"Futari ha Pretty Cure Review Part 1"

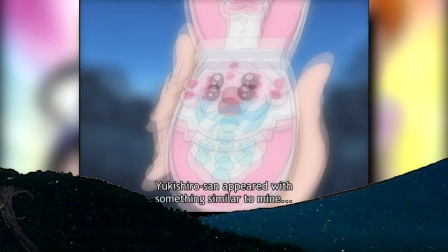766s
Episode 2 opened, with a brief recap of the last episode from Nagisa's perspective, that yeah, would be a thing throughout the show,
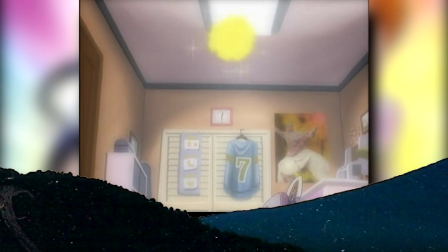773s
though at least it was organically incorporated as of course she would want to organize her thoughts after her life started to go at 100 miles an hour with all the superheroine
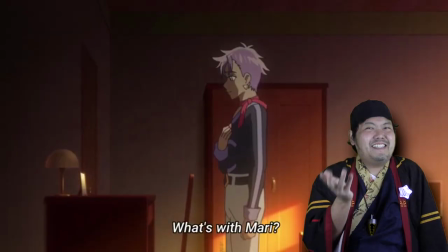783s
stuff. And just in case anyone tries to argue that the delicious party narrator isn't so bad because of this, let me just say,
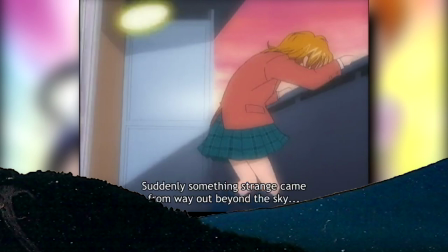792s
Nagisa is only doing this at the beginning of these episodes,
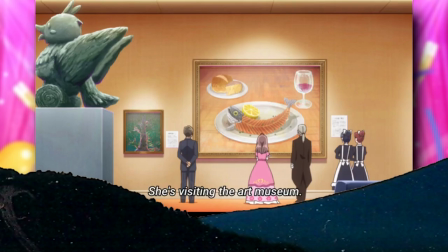795s
so it's nowhere near as intrusive as say a third party narrator who has to explain every little thing.
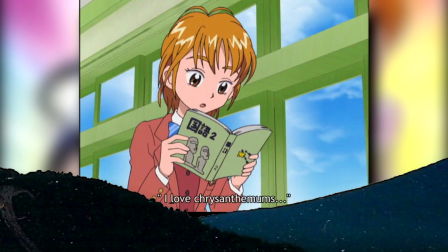802s
In short, this show isn't spoon feeding its audience exposition every three seconds and grand king will suck it. Anyway yeah Nagisa's life had become a little more chaotic with the addition of a noisy little king of heroes.
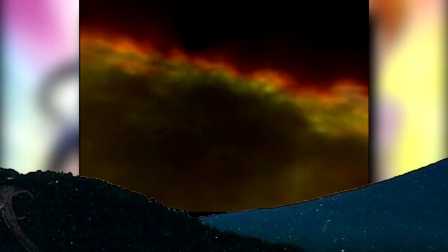819s
Wow these new textbooks take things in much more radical directions than they did back in my day.
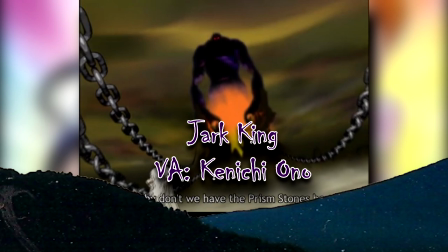824s
This episode also saw the introduction of the big bad of the series the Jark King. I wonder if he's related to the general.
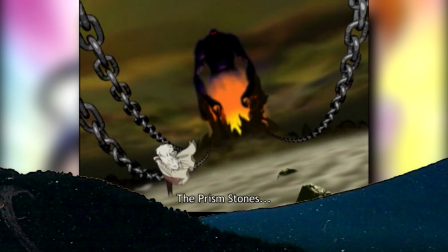830s
Then again I don't remember that dude ever being this intimidating. Again, this show understands the importance of first impressions, so they may jockey here as imposing as possible by using these pretty epic angles to get across that in spite of the clear distance apart,
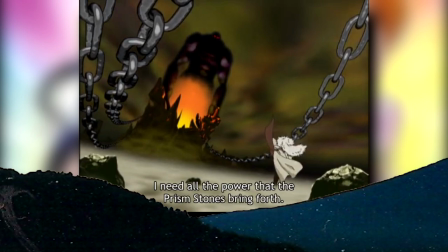846s
Bizarre just looked minuscule compared to this guy. Combine that with the moving backgrounds of the Dotsuku Zone that are clearly meant to be a dark counterpart
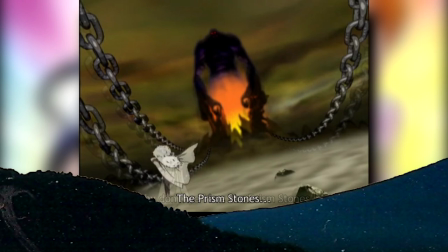854s
to the Precure's backgrounds by having them being muddier and more polluted looking colors,
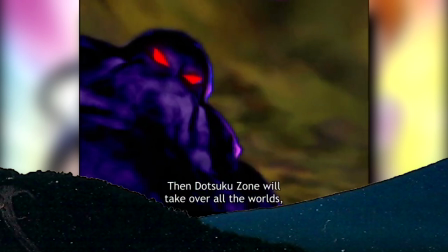859s
and you can just tell this is the lair of the ultimate villain. Even the obvious early 2000 CGI made this dude and his mountain of change just look otherworldly.
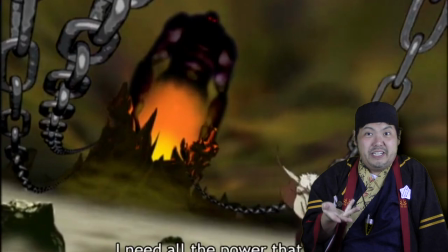868s
Again, I could rave for hours about the introduction of this villain and his world thanks to visuals that, yeah, still kind of hold up to this day. And while I know that these guys aren't going to be the most fleshed out in tightness of the franchise, why don't we ask Megamind what makes for a great supervillain?
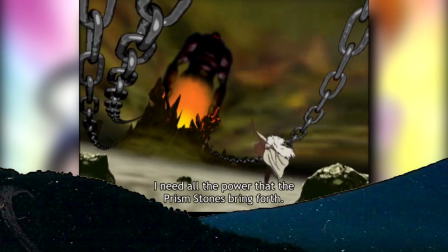887s
Anyway, we also learned what Japanese Chernobog's goal was.
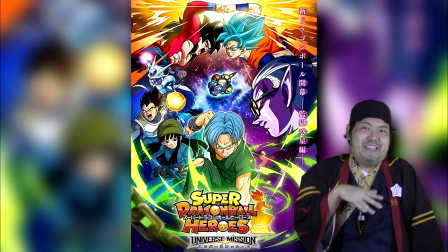895s
No dude, that's the other toy animation cash cow that they refused to put out to pasture already.
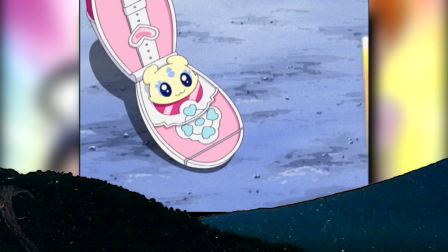901s
Back with Nagisa, we learned a little bit more about their partners and yeah, pretty much how their toys worked.
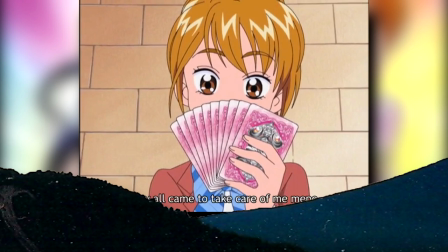906s
Basically, on top of using them to transform,
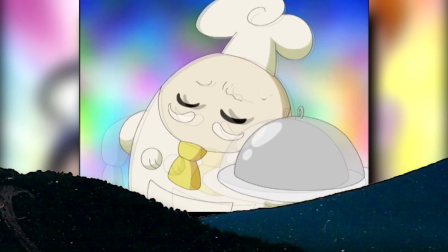909s
they also had cards that held the spirits of their allies from their homeland who for the purposes of their mission, had to take care of them which yeah,
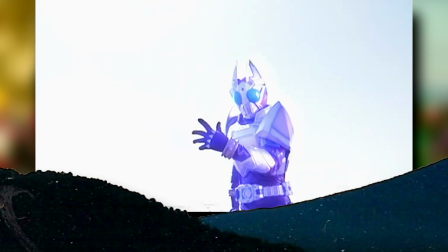917s
I kinda feel bad for these cards. I mean, at least the undead could participate in some awesome fissures for the riders.
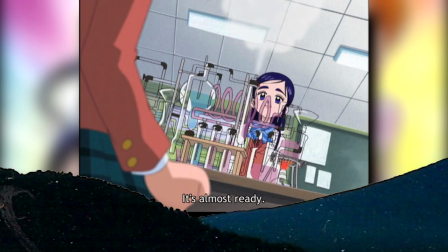924s
She also learned a little bit more about her human partner and her interests.
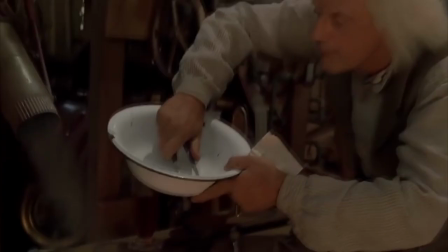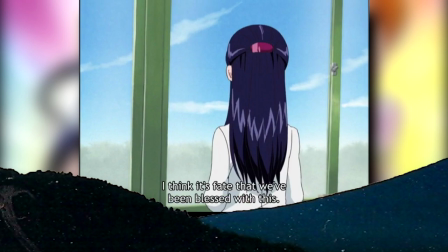937s
They also ended up having a discussion about the pros and cons of continuing the whole super heroine thing.
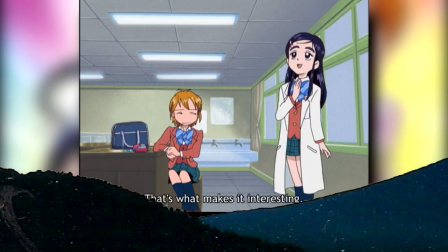943s
Both girls brought up good points. Personally, I think Nagisa had the best points about not wanting to be off at a young age,
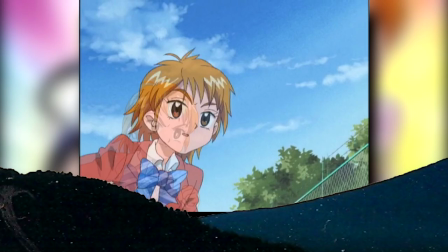949s
but it was still an interesting conversation that was handled in a well-paced and sensible manner. We also got introduced to a supporting character, Shoko Fujimura. Piece of advice kid, don't even think about putting on a knock-off Tuxedo mask costume.
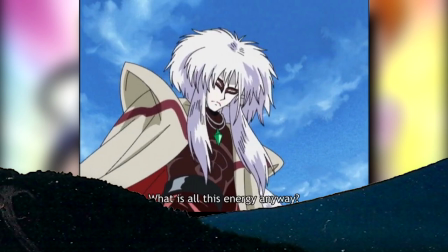962s
That's only going to hurt you in the long run. At the same time, Pizarro was scoping out the city and giving us some useful exposition, including hinting at how the Zakenna could easily be created thanks to the pent-up negative emotions of the modern society. Thank god this guy wasn't around during, well, really, any election.
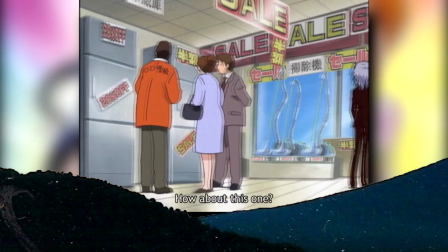979s
He also took note of the non-metaphysical energy created by fossil fuels, and wanted to siphon some of it off to his king.
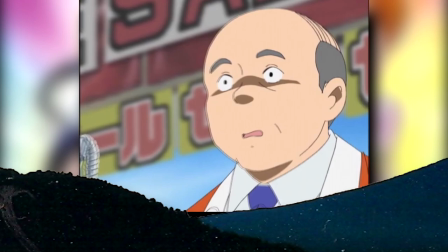986s
As such, he went with really the most logical appliance to suck things up with.
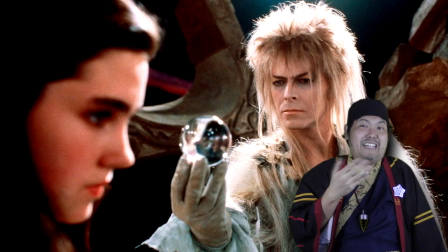995s
Hey, I was only kidding when I said this guy was like David Bowie.
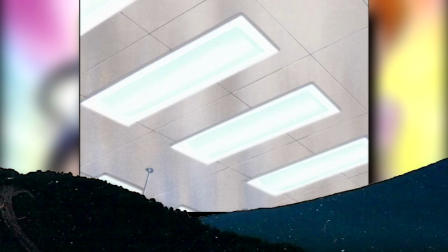998s
As a result, the Seawinds were a massive blackout that shot off stuff like traffic lights and elevators, including one that their classmates were stuck in.
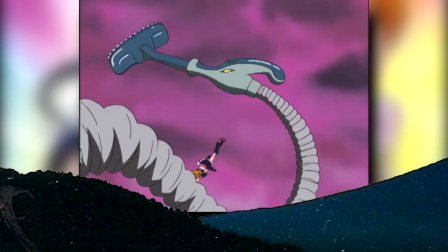1007s
Thus, the Precure tried to prioritize saving them, but were intercepted by Peaceheart. This led to a fight with Zakenna that was pretty disjointed.